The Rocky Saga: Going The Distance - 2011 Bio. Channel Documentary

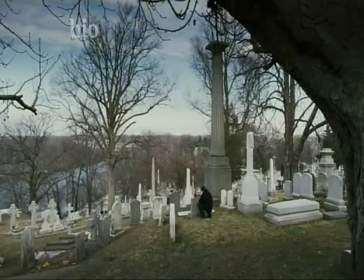[74:26]
And of course, you know, having Adrian not around anymore and the heartbreak that Rocky has.
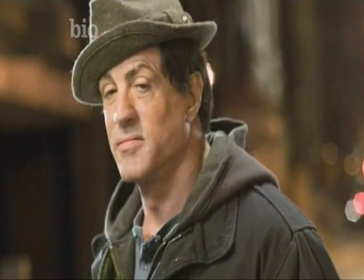[74:31]
He's alone. He doesn't have anybody. Everyone's gonna have this fight someday in their life, this emotional battle. It's about loss, and it's about embracing the future when everything you love is gone.
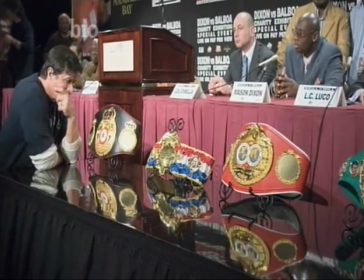[74:44]
It's just his biggest fight of his life. When offered an exhibition match against champion Mason the Lion Dixon, Rocky agrees to fight. I think it was also a metaphor for him. Yeah, hey, I'm not done yet. For Stallone, this comeback tale had personal meaning.
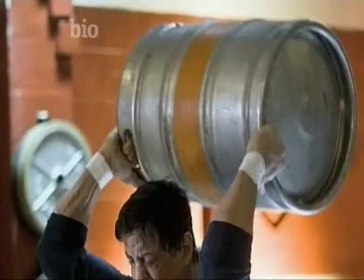[74:59]
The story of an older guy coming back in had resonance. It was about defining what age is and when somebody's finished or not finished.
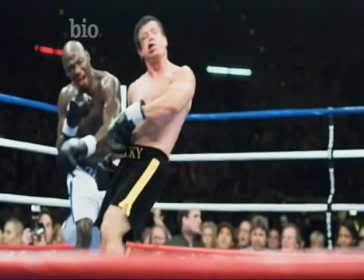[75:07]
But neither Rocky nor Stallone knew what they were getting themselves into in the lead-up to the fight against Mason Dixon,
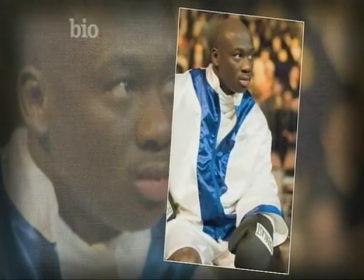[75:14]
played by real-life boxer Antonio Tarver. The last one was, oh my God.
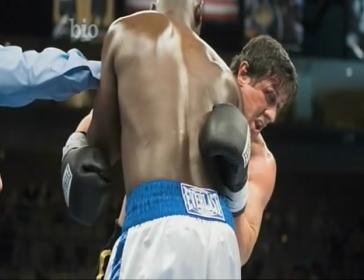[75:20]
So you're gonna drop dead in the ring. Rocky won, you were 29. You're 60 years old, you're gonna have a heart attack. I mean, they're doing like 30, 40 setups in the ring with Tarver.
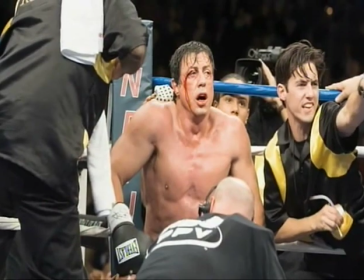[75:28]
The pace and punishment were grueling. The last one, I cracked the vertebrae in my neck. I tore my Achilles tendon. The knee also had to be operated. I had to have an arthroscopic surgery.
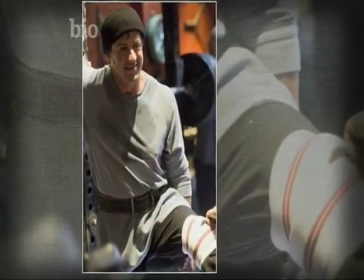[75:40]
And we still had to fight. The whole training, I'm walking around with this boot, but it turned out I got in better shape doing that. Normally, because of just the strain of limping around like that, I said, gee, my legs are in great shape.
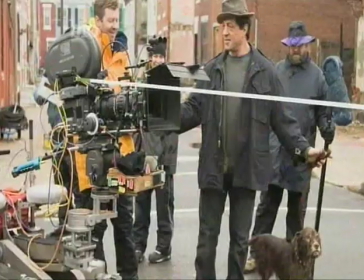[75:53]
I never had to. I should have broke my foot a long time ago. Every time there's a problem, it's good luck in Iraqi. Every time it's a perfect shoot, it ends up being rhinestone or something my mom would shoot.
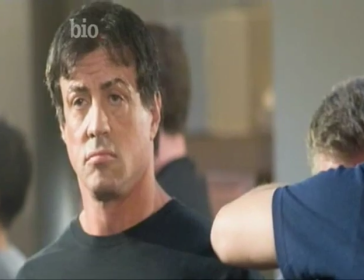[76:03]
So, you know, keep that beatings coming, folks. Stallone decided that this was going to be his most authentic fight scene ever.
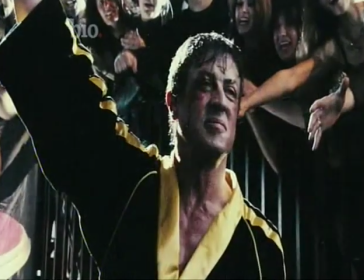[76:10]
I knew it was going to be the last Rocky, and I wanted it to be the most real. We had a real champion in there.
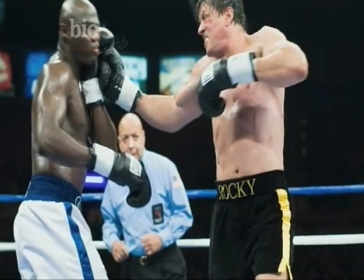[76:15]
And the punches by far in that are, there's more contact in that fight than all the fights put together.
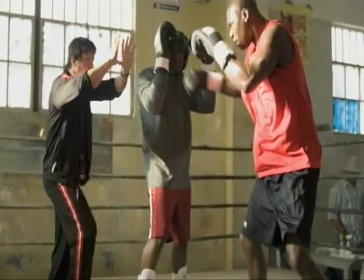[76:20]
He had really gained a confident sense of how to shoot the fights according to what the demands of the franchise were.
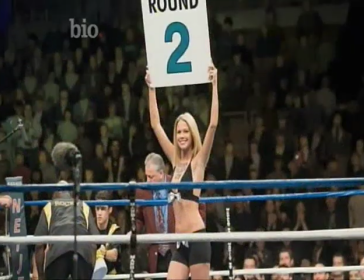[76:27]
The fight was shot with real spectators seated for a real bout between boxers Bernard Hopkins and Jermaine Taylor.
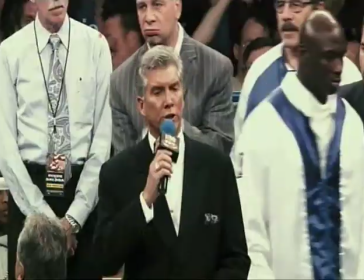[76:33]
This is the truest of all the fights because at this point, HBO have become the template for how boxing is watched. It's mathematical. There is no secret to it. It's every fight is the same.
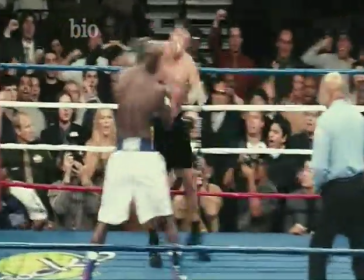[76:46]
And we switch to high def during the fight to change that whole mood,
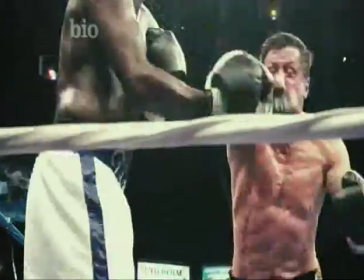[76:51]
and the lighting becomes more flat and garish, which is exactly what you would see in a high-def production.
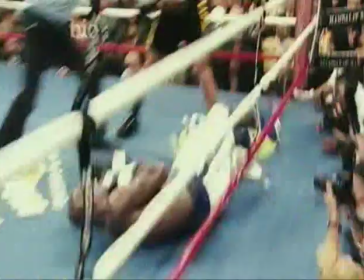[76:59]
Somehow, Stallone and his alter ego, Rocky, once again defied the odds and went the distance. There were all kinds of stories about what a great shoot it was.
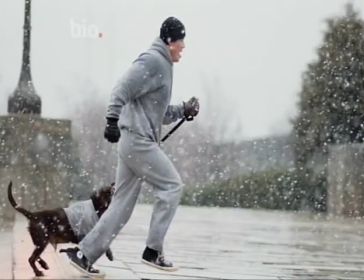[77:07]
He had had his run up the stairs and that it had started to snow, big real flakes, supernaturally large snowflakes. I mean, what God shined on Sly to give him that scene.
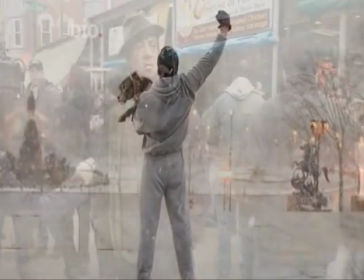[77:17]
Again, Stallone found inspiration in a down-at-heels neighborhood, the place where it had all begun.
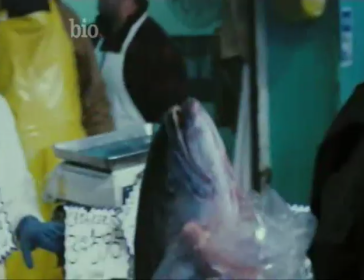[77:23]
It was pretty extraordinary. All the people are there, a little worn, a little different, like we all are.
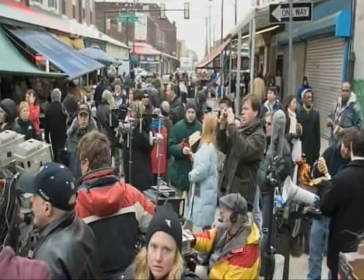[77:29]
We'd be on the streets of Philly, and we'd kind of have, like, barricades around us and people around us making sure that the public wasn't, you know, wandering onto set.
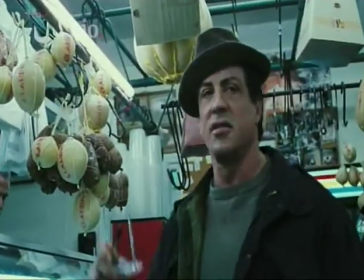[77:37]
Well, I'm going to actually go in there, and Rocky is shopping. He has a restaurant, and I'll just be signing autographs. In other words, being Rocky and just shooting, like, a live film, it became mayhem.
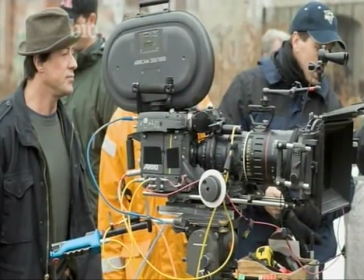[77:49]
Absolute mayhem. Sly would be like setting up a shot and talking to his first ADs. One time this woman just walked up.
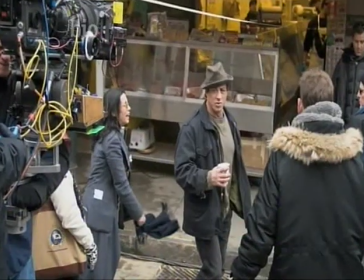[77:54]
I think she said to Sly, you know, it's good to see you back in the neighborhood, Rock. It's good to see you back in the neighborhood. And then she just walked off. And Sly didn't miss a beat. Oh, thank you very much. Thank you very much. It's good to see you too. Yeah, you look great.
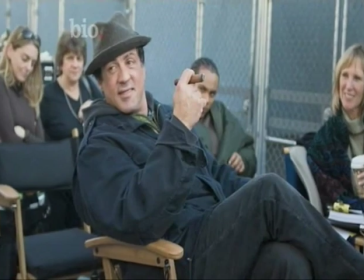[78:05]
And then he turned around and just kept going back to, you know, everything that we were working on. For audiences and reviewers, Rocky Balboa was a winner.
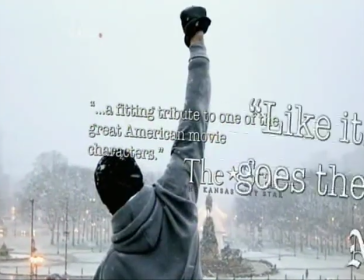[78:14]
It earned over $155 million worldwide.
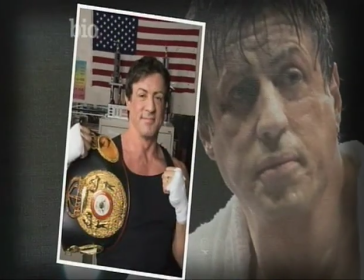[78:18]
Stallone somehow enchants them with this admission that, like the rest of us,
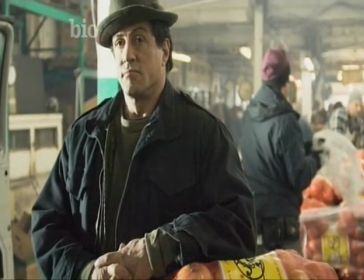[78:24]
he's getting older, that his glory days are behind him, and he touches another chord all of us respond to.
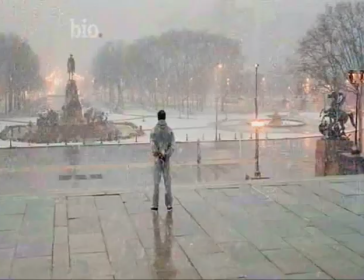[78:30]
This was an attempt to sort of return to the beginning. This was the redemption movie.